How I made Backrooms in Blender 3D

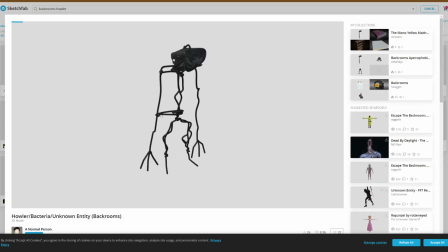Honestly, I am not much into character animation, so I downloaded this 3D model from Sketchfab, which is already rigged, so I just appended the object and put it at the end of the animation.
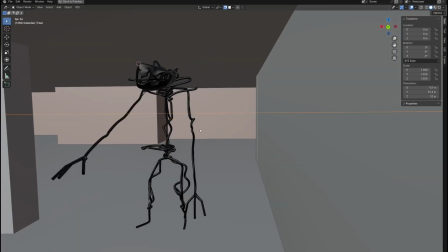I didn't want to do another walking animation, so I left him standing there but added keyframes to create a simple hand motion as if he were reaching out to me.
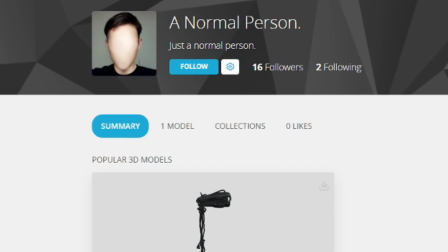Special thanks to this guy who made the 3D model. Now let's break down the camera movement.
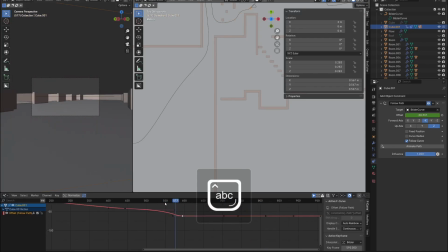Honestly, this was probably the hardest thing to do because I wanted to simulate the camera shake from walking to make the motion feel more natural.
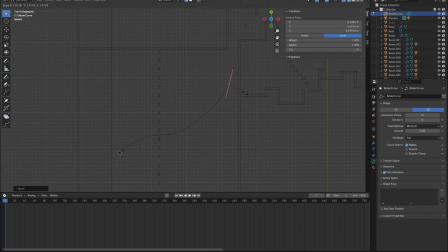So first I wanted to animate the path of the camera, so I used a Bezier curve to make a track.
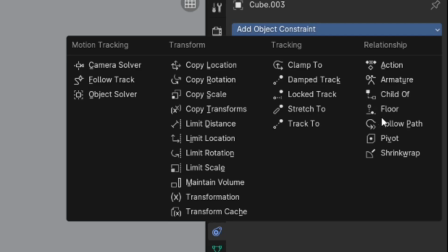To animate the camera, add a cube, snap the camera to the cube, Add follow path constraint to the cube, select the curve as a path, and when you parent the camera to the cube,
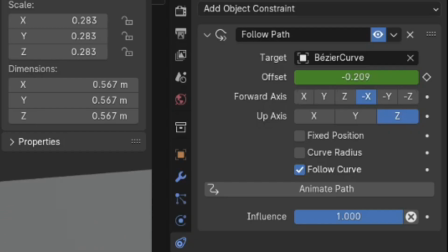you can add keyframes to the offset and animate the camera along the curve.
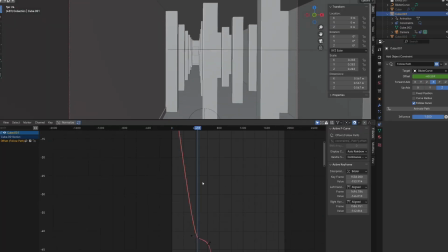After that, I moved to the graph editor and started adjusting the motion speed because I wanted some variations in the camera motion.
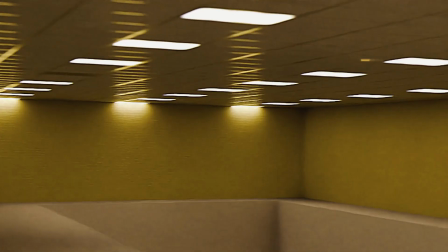If you flatter the graph, the walk speed becomes slower, almost like the camera is not moving at all.
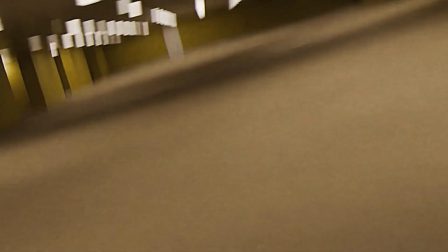If you make a big spike, the camera's motion becomes faster. Now, in order to make the motion more realistic, I want to randomize the camera motion.
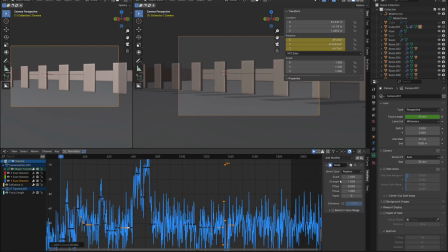We will use the modifier tool to add noise texture to the camera's rotation. So add a keyframe to each axis and add noise.
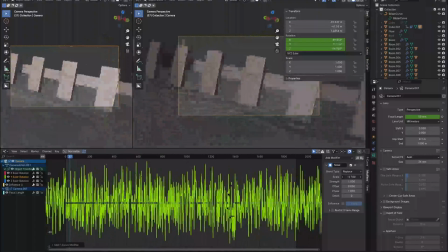The intensity will probably be higher than we want it to be, so decrease the intensity and adjust the size of the curve,
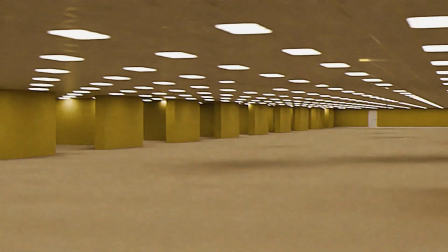so that when you play the timeline, the graph matches real camera motion. Now the backrooms are done, but there are still some settings we can adjust to make the render more real.
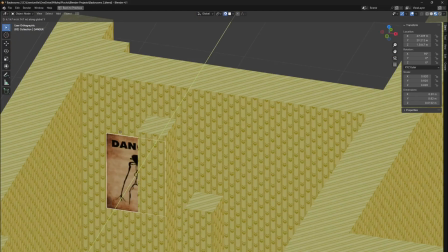So I made a poster of the entity, put it on the wall, and made a short camera zoom to boost the perception that someone is actually holding the camera.
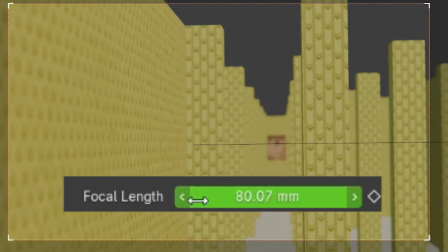To make the zoom, just animate the focal length.
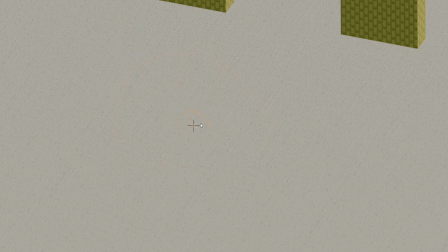Also, to put some objects out of focus, add the new empty object to your scene, enable depth of field in the camera properties, and choose the empty as the target object.
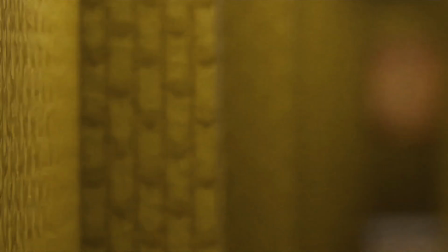Now, if you animate the empty, it seems like the camera is constantly refocusing, which also contributes to realism, as it is quite common for older VHS cameras.
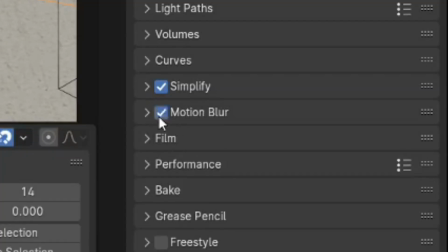And because motion creates motion blur, you should also enable it in the render properties. Now it is time to render the animation.
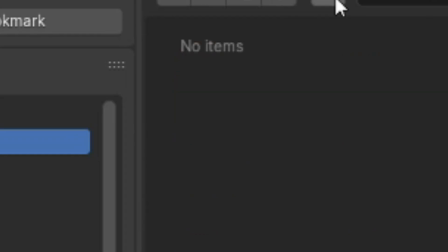So go to output properties, create a new folder where the renders will be saved, and set the image format to PNG with 8-bit color depth and 0 compression.
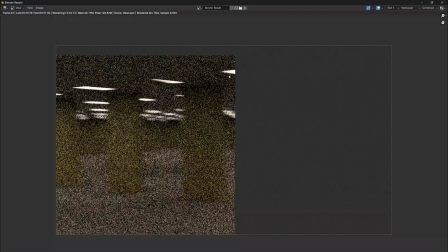Unfortunately, the animation is over 1 minute long, and when I tried to render it,
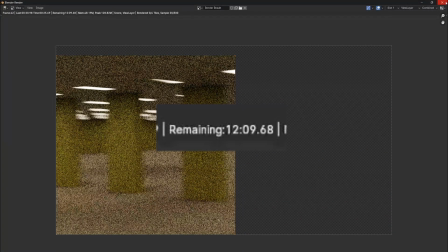the average render time was about 10 minutes per frame, which is not a very good deal because when you do the math,
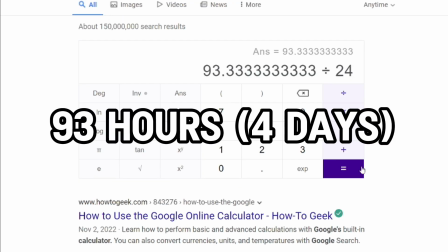it would take forever to render such a long animation.
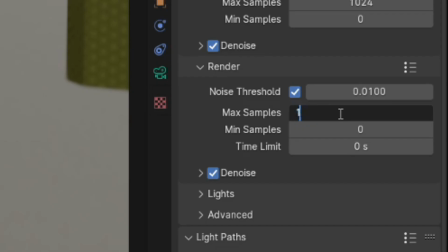So I enabled experimental mode, dropped down the light bounces and the sample per image, disabled caustics and changed the performance settings to fast rendering.
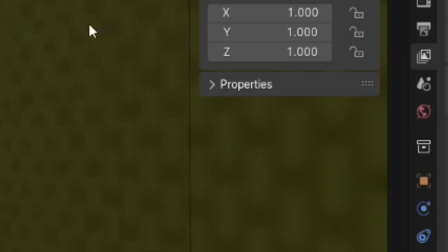And because I used only 100 samples per image, I enabled denoising data in layer properties and added a denoise node in the composer to smooth out the leftover noise.
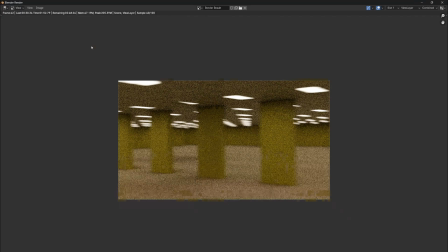I also switched from CUDA to optics and tried to render again. And to my surprise, I cut the render time from 10 minutes to 3 minutes, which is a very significant difference.
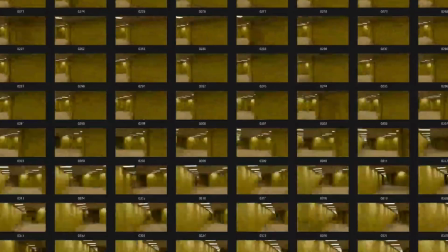But still, even with 3 minutes per frame, it took 94 hours to render, which is almost 4 days of rendering.
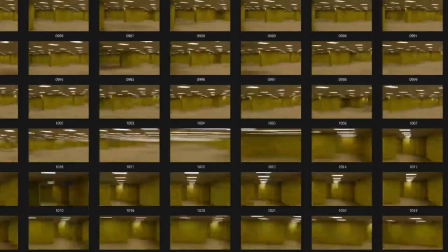So I decided to usually render the animation overnight so I could work on my other projects during the day.
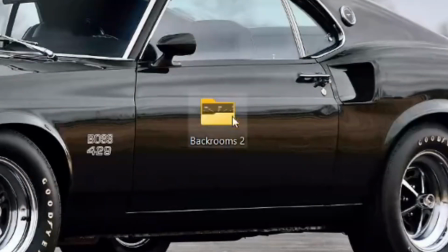Finally, after like a week of rendering, I finally got the whole animation stored frame by frame as an image sequence.
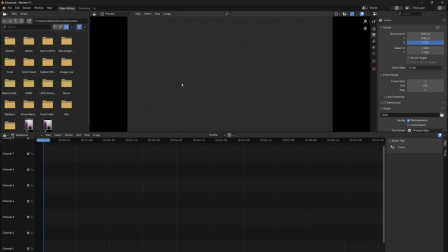So now to transfer this image sequence to a single video, create a new project in Blender, go to Video Sequencer, and import the image sequence to the timeline.
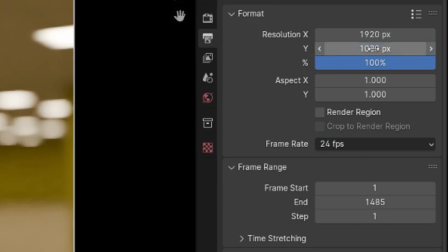But before you do this step, make sure that the resolution and FPS match the scene setting. Now when you hit render again, the image sequence will be converted into one single video.
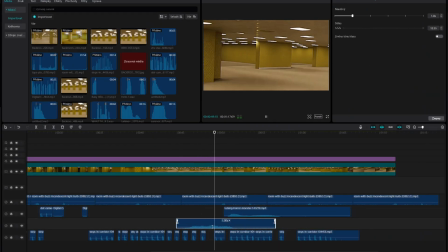The animation is done now, so the next step is video editing.
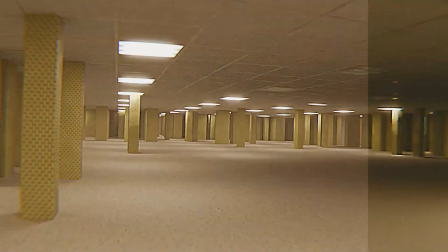The goal here is to use effects and filters to lower the video quality and mimic old VHS camera artifacts to enhance the vibe.
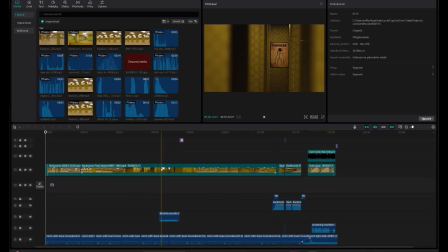I used CapCut because for basic video editing, it was more than enough.
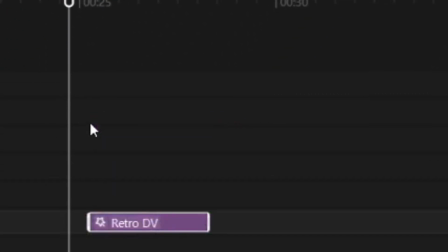So I dropped some retro effects to distort the video quality and some transitions to simulate the VHS startup.
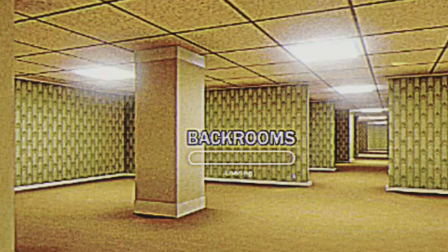Nothing too crazy, just enough so the effect is noticeable but not distracting. Also, since there is no audio, it wouldn't be an animation without any proper sound effects.
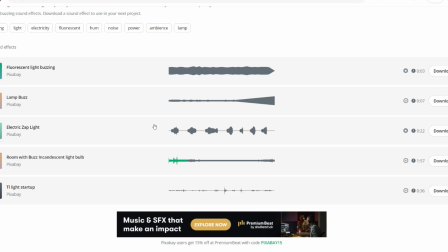The majority of the sound effects I used came from Pixabay. I used sound effects such as light buzzing, VHS camera sounds, and background noises.
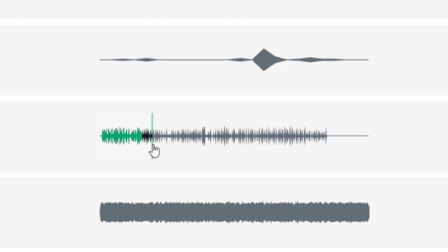Also, I found this step sound, which was pretty cool, so I used it to match the camera motion.
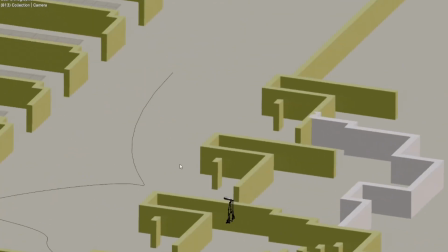And that's how you make Backrooms completely from scratch. Honestly, it is much easier than you think it is.
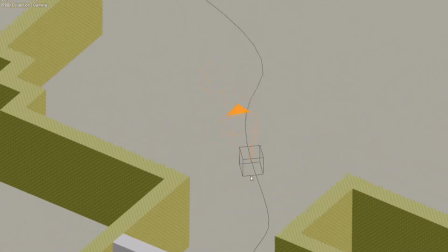You only need a computer and a blender, that's it. The only thing that I found a little harder than I expected was to set up the camera motion, because I usually only do animations with a fixed camera.